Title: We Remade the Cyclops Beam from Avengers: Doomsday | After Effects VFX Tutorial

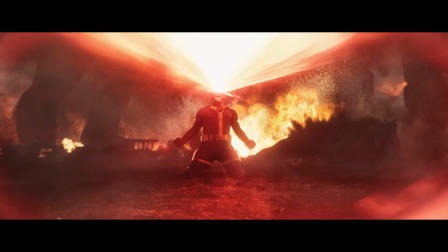(0:00)
Can we recreate this massive shot from the Avengers Doomsday teaser with a tiny crew and no budget?
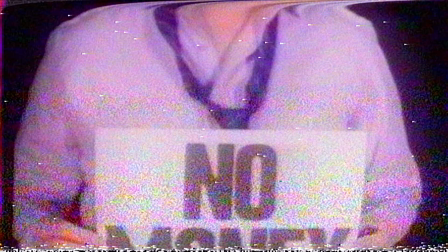(0:05) Ain't got money,
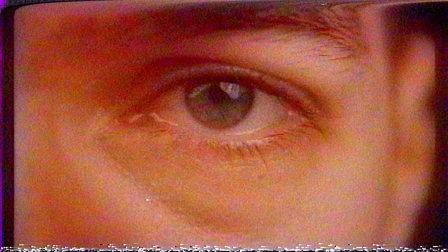(0:10) no.
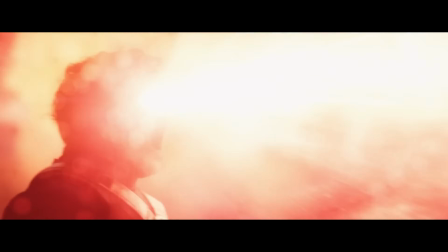(0:10)
Marvel has been releasing a few teasers for the film, and this one really caught my eye because A, I love the X-Men, especially 90s animated series X-Men.
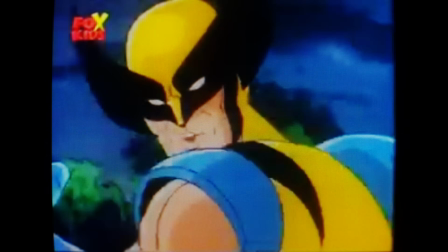(0:19) Come on, move it. We're missing dinner.
And B, it's a thing we do, using the power of friendship and After Effects. Yeah, it's nice.
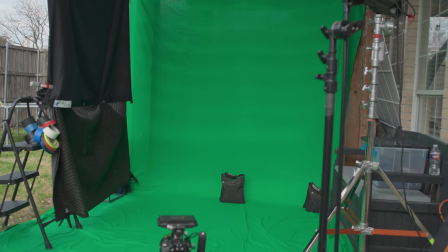(0:32)
Of course, we can't comp a shot without comparable assets to comp with, so we threw up a green screen outside because we're lazy and wanted the sun to do most of our work,
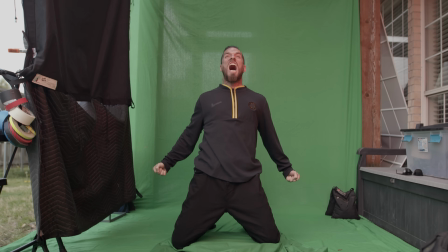(0:40)
then grabbed one of our Aperture RGB lights to hit Justin with some red light for the beam. For the side shot, I just had Justin turn and left everything else in the same spot.
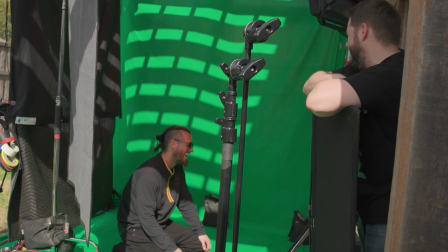(0:48)
We're also using sunglasses here for the visor, which should be fine since he's in motion.
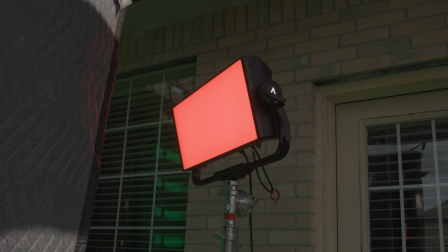(0:53)
The one change here is that I had Josh holding something in front of our red light that he moved on cue to have that red pop on when we wanted the beam to start.
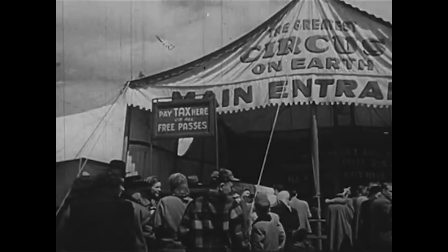(1:01)
And after we had that, it was time to jump into post.
I'm going to take you backstage where I show folks performance. Here's where magic is made.
For the main wide shot, even though it will be heavily obscured by the end, we wanted to use an asset to fill out the sky.
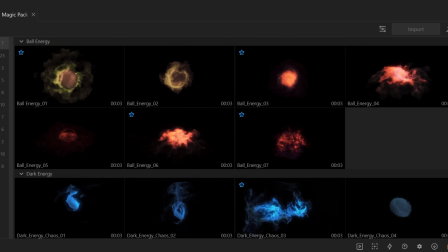(1:16)
As we have before, we're using assets from AE Juice, who is also today's sponsor.
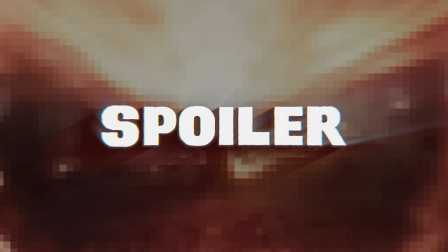(1:20)
They have a ton of great assets for all kinds of shots like what we are about to do, and the last two Stranger Things shots we did as well.
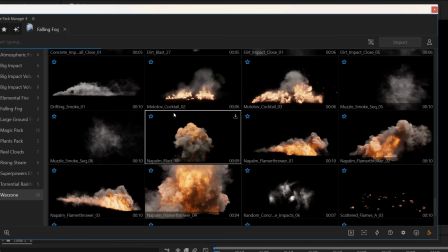(1:28)
Link in the notes for those. And to make it less of a headache, they also have this free After Effects plugin, letting us browse, download, and import assets right into our comps.
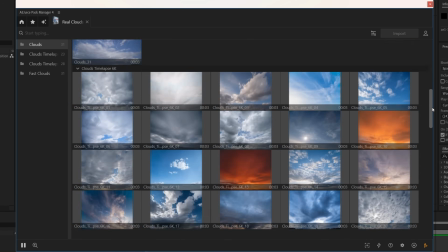(1:37)
So we can come in here into the Real Skies pack and grab one of these,
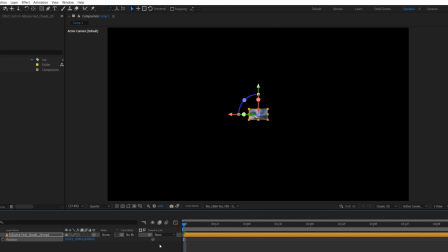(1:40)
make it a 3D layer and push it way off into the distance before scaling it up to fit and raising the horizon.
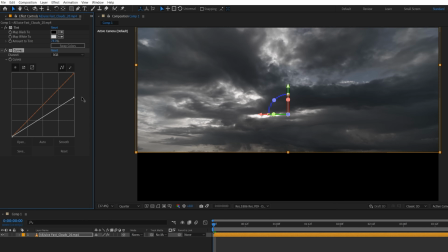(1:47)
Then we'll hit tint and darken with some color effects.
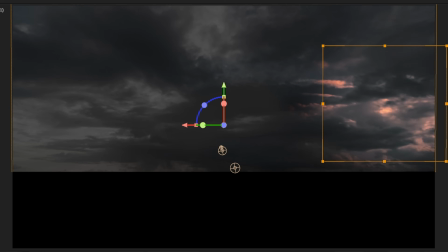(1:49)
We also used a second sky with a couple feathered masks and a warmer tone for these sections to add extra detail like we see in the original.
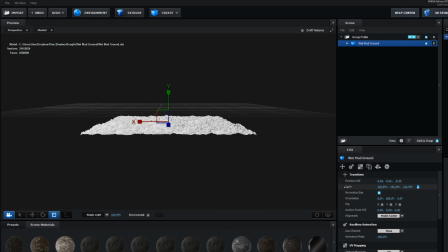(1:57)
For the foreground, we're going to add a solid layer with Element 3D using a ground model, then duplicate to cover a large area,
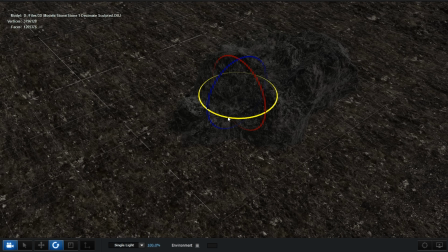(2:04)
and then some rock models duplicated and placed throughout the scene to have that same sort of destroyed rubble look of the original.
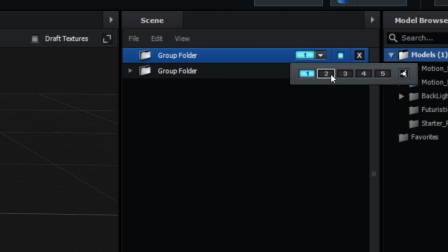(2:11)
Now in a second group, we're going to add a few smaller rock models that will scatter around for detail.
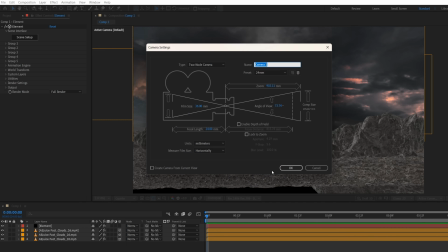(2:16)
Back in our comp, we're going to create a camera with a wide focal length, then keyframe its position to slowly push forward.
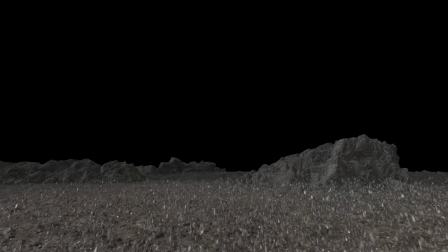(2:21)
To spread a bunch of the small stones over the ground, we can go into group 2, set the shape to plane,
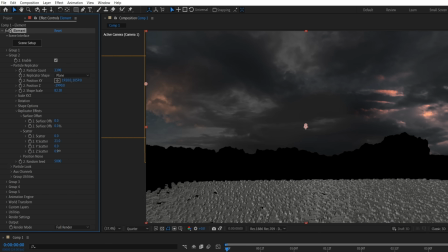(2:27)
really boost the particle count, and change some of the settings to scatter them around our environment randomly before scaling down.
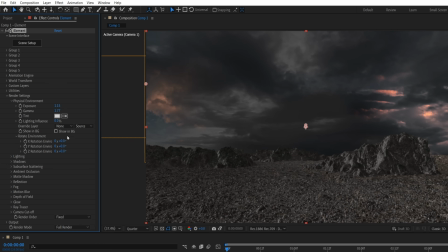(2:33)
In the render settings, we're going to alter the overall look of light by changing the environment and lighting settings,
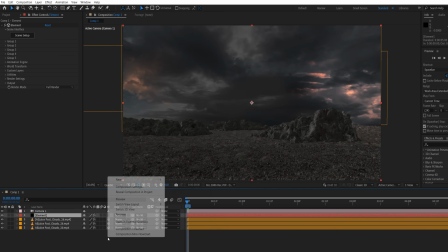(2:39)
enabling ambient occlusion and shadows to work with some spotlights that we'll create, then tint red and place where our character will be.
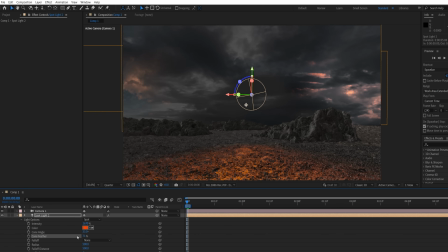(2:46)
And we're going to feather the edges to give a directional but soft spread of light from the laser vision.
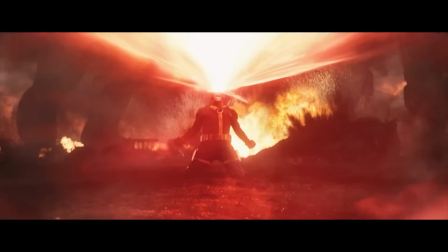(2:51)
As you can see in the original, a lot of the environment quickly becomes almost silhouetted.
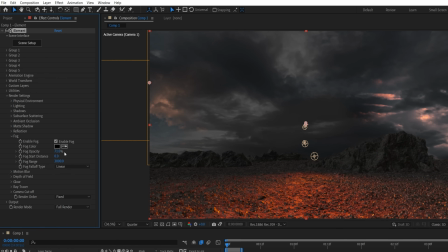(2:56)
To do this, first we're going to change our fog settings, getting the distance to fade off into black.
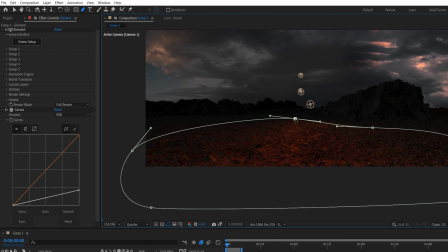(3:01)
And then with a curves effect, lowering the brightness and drawing a mask to keep the dark curves out of the ground area and feathering the mask to blend.
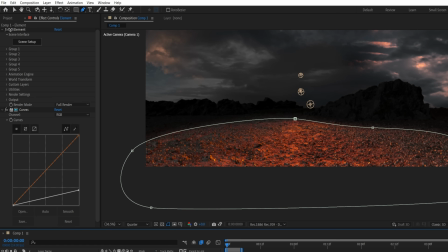(3:08)
Since the elements in the distance are silhouettes,
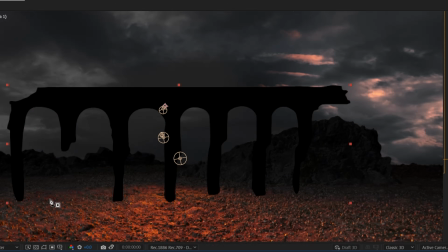(3:10)
we can actually cheat it and use dark solid layers and masks to create these shapes rather than using 3D models for such distant objects with minimal parallax.
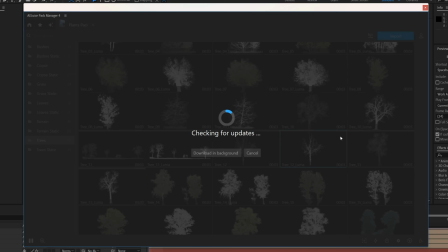(3:19)
We also used a Lumetri asset from the plants pack, which we unmulted and tinted black.
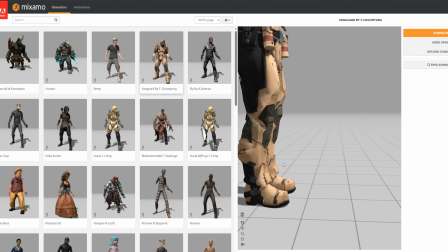(3:23)
For the giant walking in the background, we went to Mixamo.com and looked through the available models for which feet might work best, choosing crypto and a walk animation.
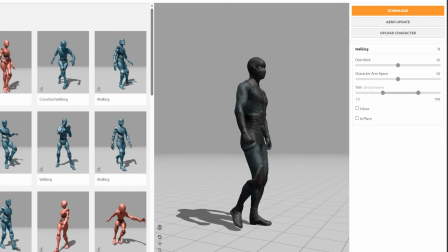(3:32)
Then we trimmed to the section that we needed and downloaded.
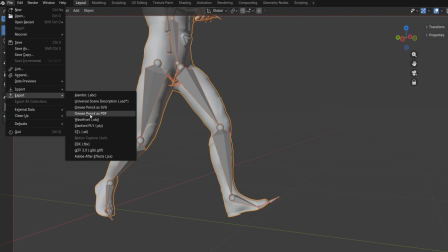(3:35)
In Blender, we increased the time stretching to make him move much slower and exported an animated OBJ sequence to use in a new copy of Element 3D,
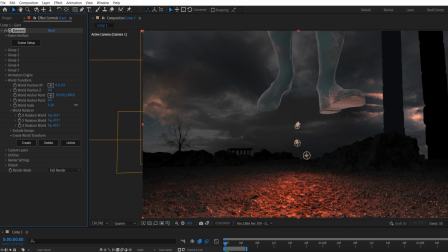(3:43)
which we placed beneath the first. We'll scale him up and align world position and rotation,
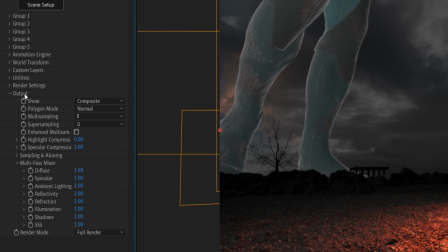(3:48)
then use the Z depth output to make the front leg almost as dark as the foreground elements and have the other leg slightly lighter for that depth fall off.
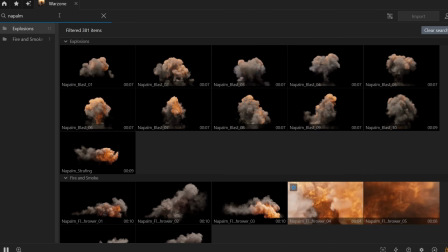(3:58)
To add in the explosions and destruction, we're going to be using assets from AE Juice again. For this wide shot specifically, there's a lot going on.